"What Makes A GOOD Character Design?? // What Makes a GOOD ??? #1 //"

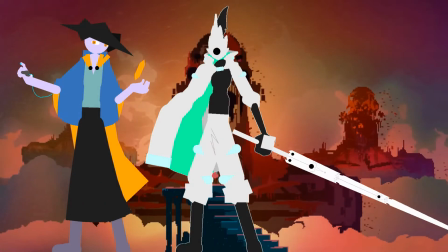(8:31)
I realized not having a base allowed me to be more versatile and design the characters more freely as I went along,
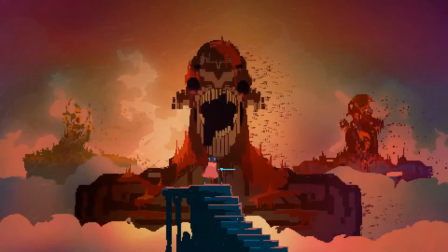(8:37)
creating more interesting shapes and overall better results. So now with all of this in mind, part 4.
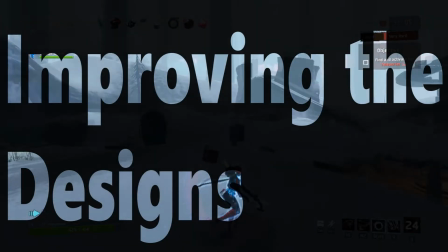(8:45)
How do I improve existing designs?
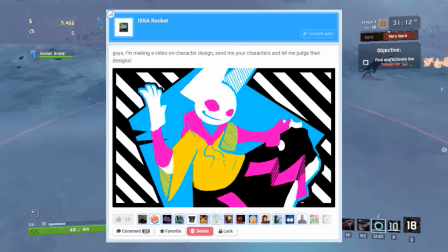(8:49)
So, this part is more of a community part where I ask people for their designs, and I will judge them on what could improve or if the design is good as it is.
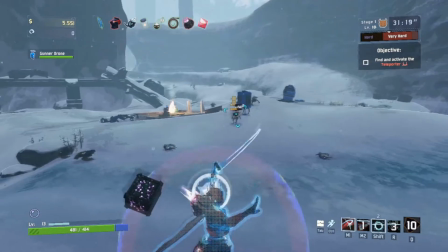(8:57)
So let's take a look at what we got. The first design is made by Mawuth.
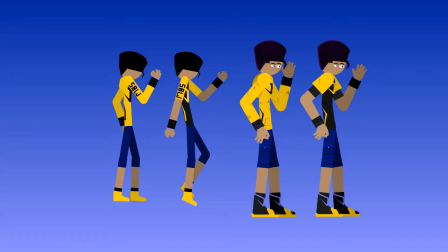(9:04)
The design is simple and grounded in reality. There is nothing too crazy here, so let's take the most interesting shape in the design and amplify it to the extreme.
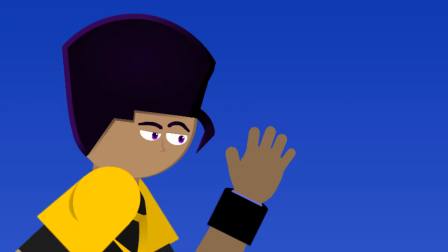(9:14)
In this case being the hair. We give it some Boondocks touch and voila!
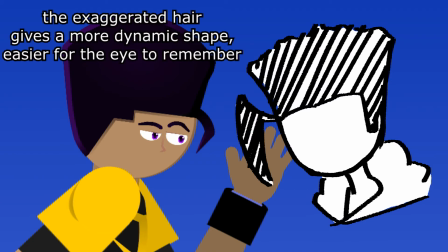(9:18)
Look at that. It's not a masterpiece, but it's certainly gonna make the brain remember those character traits.
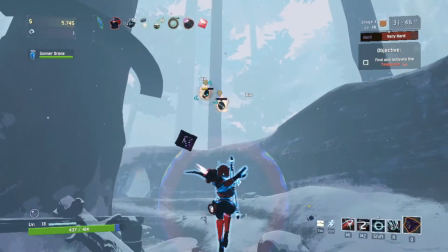(9:25)
Next up, we have a design made by Biscuits.
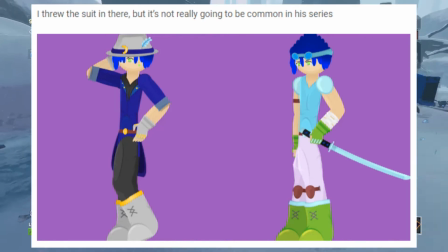(9:28)
In this case, he says that the suit is not gonna be common, but in my opinion it's the best design of the two, so it's a shame.
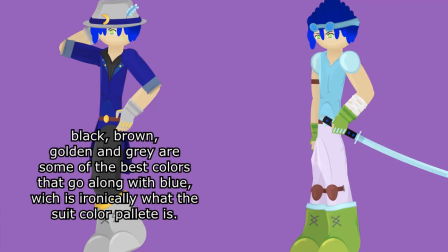(9:35)
The colors on the normal version don't look too well together, and it makes it look weird rather than anything else. I would honestly just send the color palette from the suit to the normal version, fix the hair up a bit, and on the suit version I'd make the plume bigger.
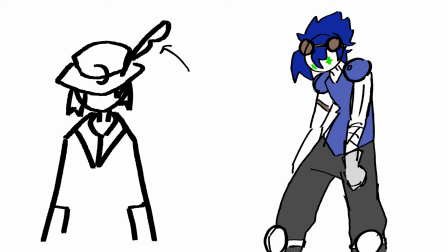(9:50)
Aside from that, solid design. I don't know how the story of this character is, so I'm just basing these changes off of aesthetic alone. But I think this color palette suits him a lot more and it's more pleasing overall, and having only the eyes as green makes them stand out even more.
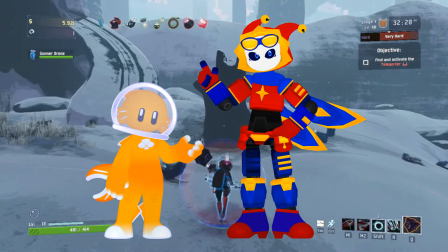(10:06)
Next up we have Mellow and Not Your Average Fish by Melody Muse. These two are perfect.
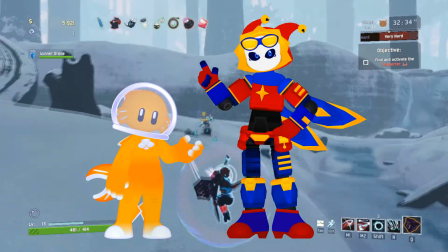(10:12)
Recognizable shapes and silhouettes, effective coloring. Mellow is a bit too saturated for my tastes.
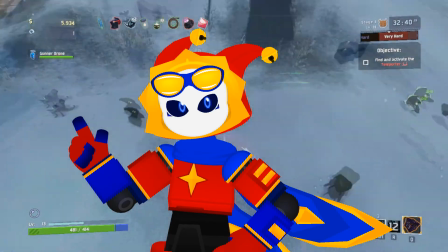(10:18)
He looks like a toy, but that's just a me thing. These two are great, no complaints here.
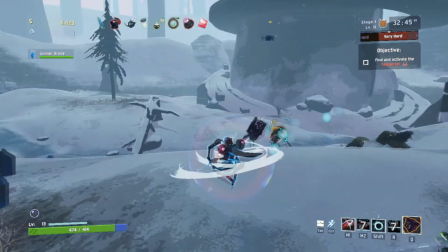(10:24)
The final design we're gonna be checking out today is Crowbar by Stick Studios,
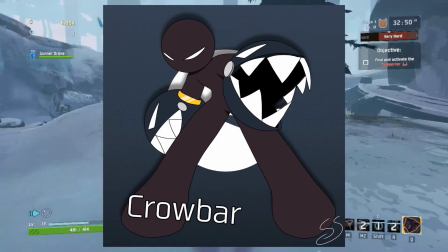(10:28)
who, despite their name, do not have a crowbar anywhere on their design.
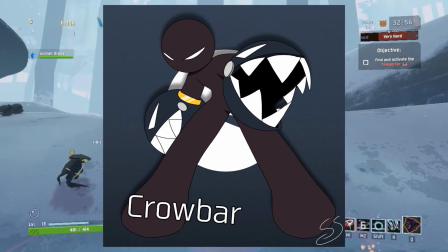(10:33)
Speaking of design, it's very cool, simple but effective. He takes the rule of specific trade and sending it to the extreme.
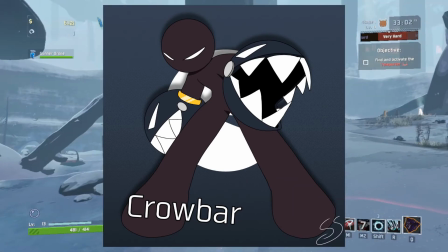(10:40)
He has fucking chin chomps for hands. He has chin chomps for hands.
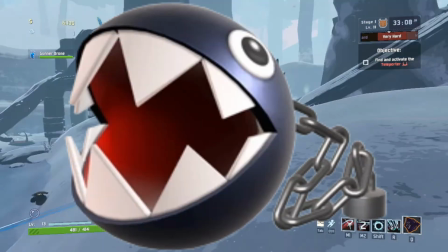(10:45)
When are you gonna see a dude with 2 chin chomps for hands? He's just really cool.
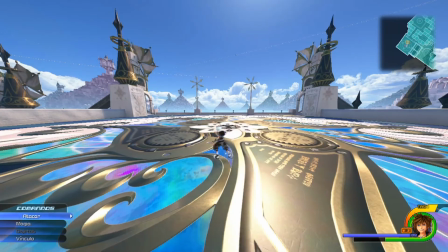(10:55)
Either way, I hope you understand a bit more how a good design is made, at least on my philosophy.
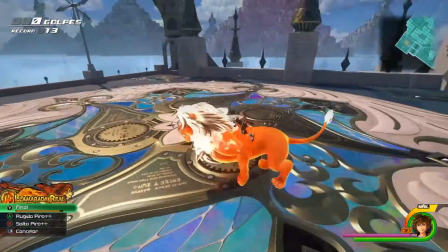(11:00)
There are a lot of factors that I don't talk about that make a character design memorable even though they might not follow either of the mentioned rules.
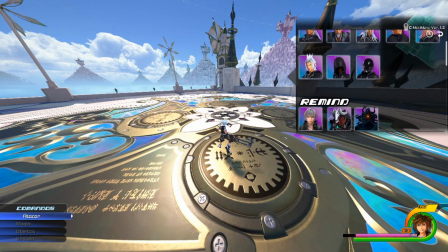(11:06)
But that's going a lot more in depth and I don't want to bore you with those things right now. I hope you enjoyed my rant, and if that's the case, a like would be appreciated.
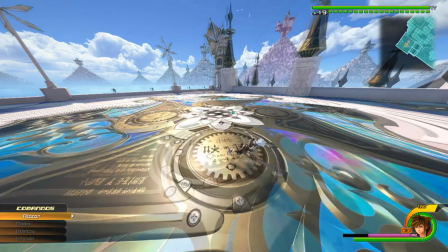(11:15)
So that's all from me for today. I'll see you some other time. Goodbye.